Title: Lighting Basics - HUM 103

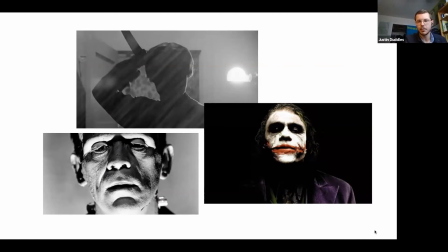I'd say like sunlight, or I mean modern day inside, like, yeah. Okay, so where's the sun? Is it above or below us? Above. It's above us, right? So to us, lighting from above seems natural. So in our houses, we often have lights that reflect off the ceiling, right?
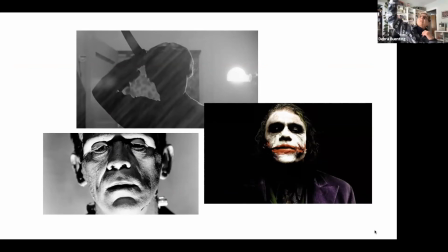Or we have lights at the top of our rooms, right? So the light comes down. So when you turn that around and you light from below, like these examples, you get a very sort of ominous, scary effect.
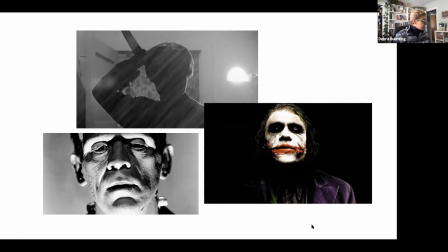Remember when you were a kid and you take a flashlight and you'd put it under your chin and you'd shine it up because you were trying to look scary, right? That's because you were going against what is natural.
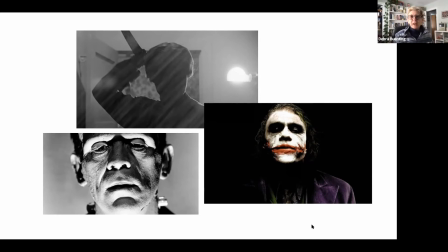And when we go against things that are natural, they tend to have a sort of a jolting effect on us. So even if you don't use color, if you light from below, you can create that feeling, right? Here we have the Joker, which the lighting is
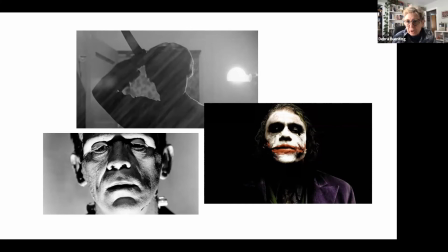kind of from the side, kind of from below, but then also we can't see the eyes, right? So very, very deep pockets, which is both a product of lighting and makeup. And then here we have this is from Psycho,
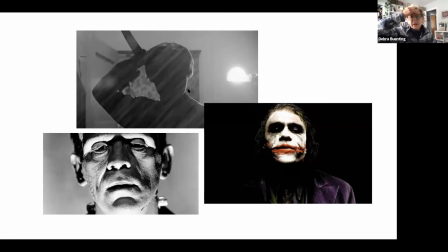and we'll watch a scene from Psycho when we get into the editing section of the course. But by backlighting, there's all we have here is this bathroom light kicking a little bit of light on the side of this
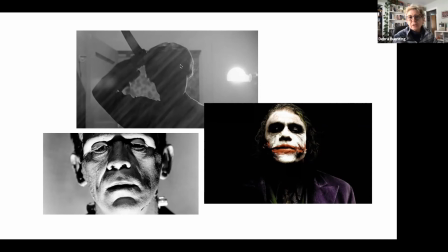character, and we can't see any detail here. So it creates this sense of mystery. Like, I don't know who that is or what I'm looking at. So this is basic lighting.
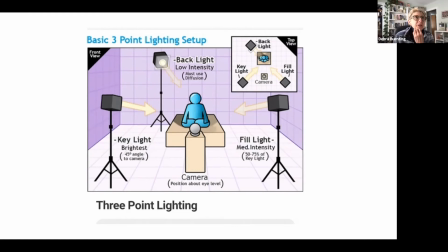So generally, if you're going to like some of you may have been in a professional photography shoot where they didn't just have one light, or if they did have a light, it was using an umbrella that sort of sent the light in different directions.
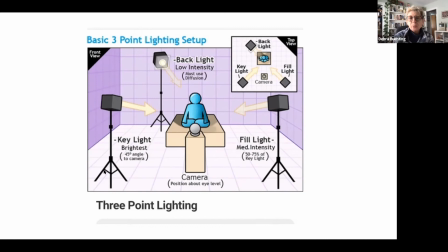3-point lighting is basically this: a key light, and that's your brightest light, and you would shine that key light on your subject. But if you just shine that light, then there would be very deep shadows on the other side of the face, right?
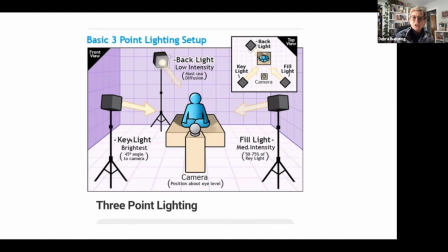And so you have a fill light. And the fill light is not as strong as the key light, but it helps it so that it's not completely dark. And then a backlight is what you use to shine on the subject to separate them from the background.
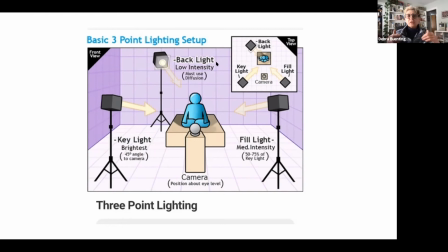Because if you just had these the key and the fill light, and you didn't have a background, the subject tends to blend into the background. So let me show you some examples.
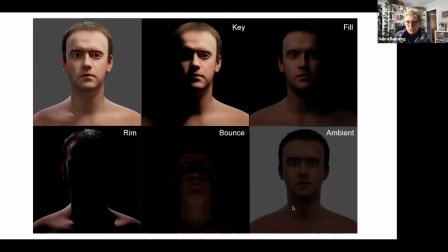So take this bottom right picture is just the natural light in a particular situation. Okay, so very, oh, terrible, right? Not good lighting. Then they put the key on, and the key can be from either side.
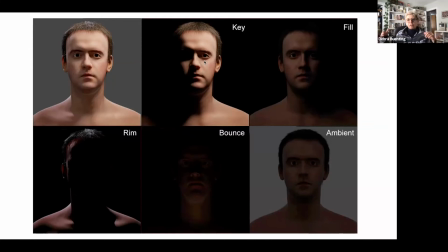Okay, generally it's at a sort of a 45-degree angle, but it doesn't have to be. But so this is a little bit backward from the last here we have the key light on the left. Here we have the key light on the right. So it's shining onto his face, and you can see what it's doing.
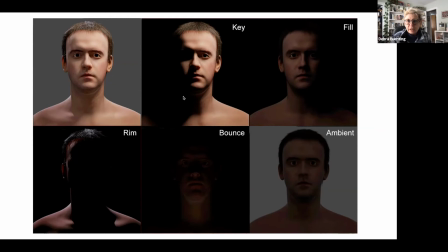See it, see the 3D molding that's going on. Then we've got, let's see, the fill light, and the fill light, like I said, is less intense than the key light, and it's on the other side.
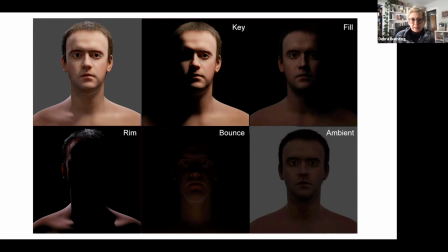The backlight or the rim light is what's used to actually shine, like on a person, it would shine on the head and the shoulders to separate it from the background.
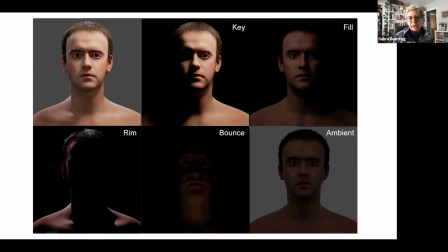Sometimes they use a bounce light, which is something sort of coming from below or from another angle, just to sort of round out the effect. And then you see here when all these come together, that's a really nicely lit face.
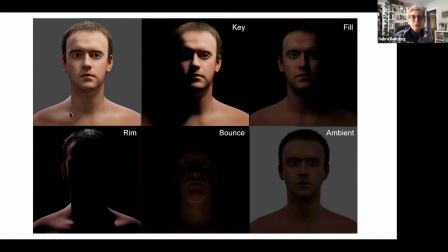Yeah. Now, if we just put one light on this person from the front, that would tend to make him look very flat and pasty. You want to get a 3D molding effect. You guys are probably familiar with flash photography.
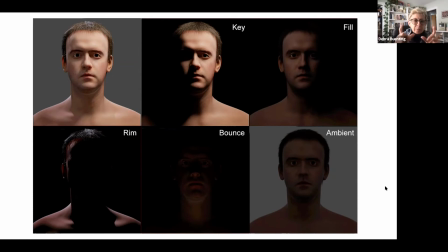The reason that flash photography, like on a point and click or camera or your phone, it's because that light is just hitting straight on, and you don't get that molding like you do when you do a proper
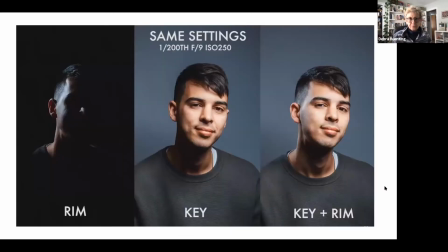setup. Here's some examples as well.
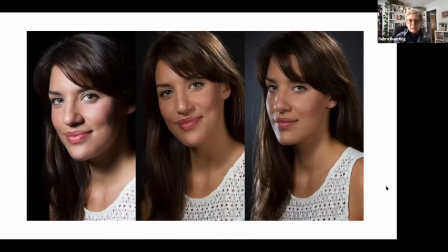And here you can see this, you can make somebody look so different just depending on what kind of light you use. So this light on the left, where's the light coming from? Can anybody tell? Where's the key light? Casey?
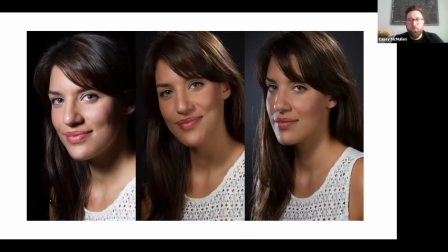On the left one, Yeah. it looks like 45 degrees to our left. Yeah. Yeah. So coming at her this way, right? And it's very sort of, it's not a very warm light.
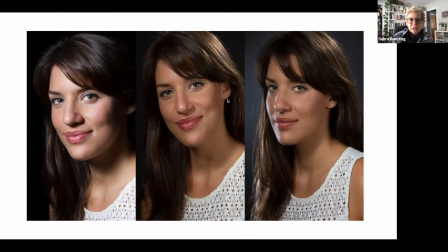It's quite cool, isn't it? Then you get to these other ones. This one, it's a much cooler light. I think it's more straight on because she tends to look a little bit flatter, doesn't she, than she does over here. And then this light, we have a very strong key.
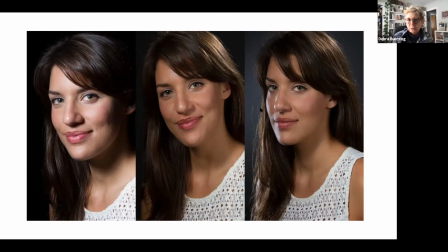This picture on the right, we've got a stronger key on the left, which makes for this very interesting effect on the side of her face.
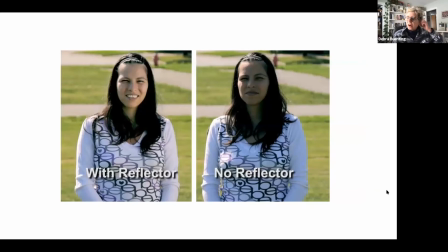Reflectors are a cool thing to use, and they're often used in photography and in filmmaking, because when you just shoot outside, you're only getting sun from one particular
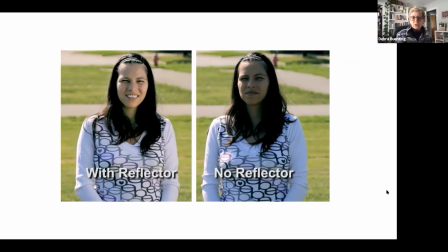source, the sun, right? And so a lot of times they'll use what's called a reflector to sort of round out and fill out the
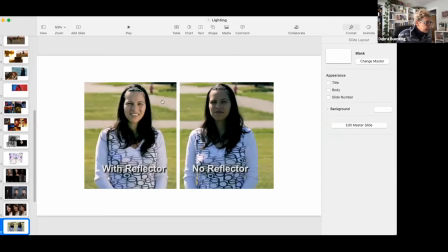lighting. Let me just stop sharing for a second. I'm sitting next to a window, right? Yeah, it looks like Yeah. natural light. There's the window. So it's just coming in straight at my face, which, because there's no light on my other side or here, because there's no light over here, this side is kind of dark, which, you know, could be okay. But I could use a piece of paper to bounce light on my face. Just something, see that, just something that easy. And it can kind of fill in. And you know, you have to play around with where it works, but that's definitely an effect you can use. Okay, by the way, the other day when I was talking about my rim light, I got some of my concepts a little bit backwards.
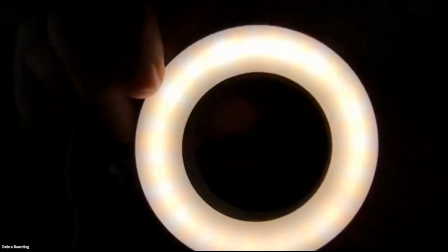So this is a little light that I bought that you can use with camera, with Zoom calls and stuff like that, right?
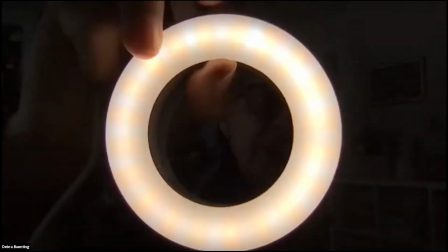So it's just a little USB light. So right here is one color.
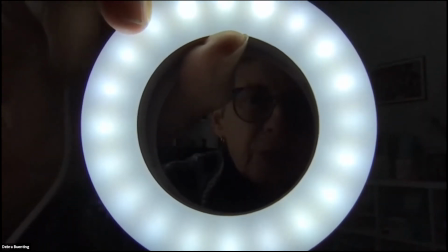Then there, see the blue? That's very much like daylight, right? And then this is quite orange.
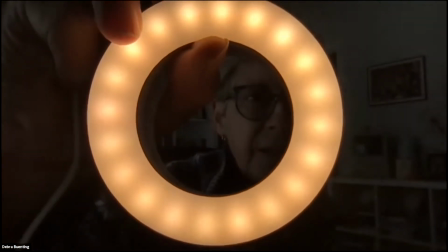That's very much like indoor lighting. And that first one that I had on actually combines both of them. Now I could use the light as a fill as well, right? So because I'm getting outside light, which is daylight, I'd probably want to use, I'm using the blue setting, right? So I could play around with whether that would work, or I could make myself look very scary, right?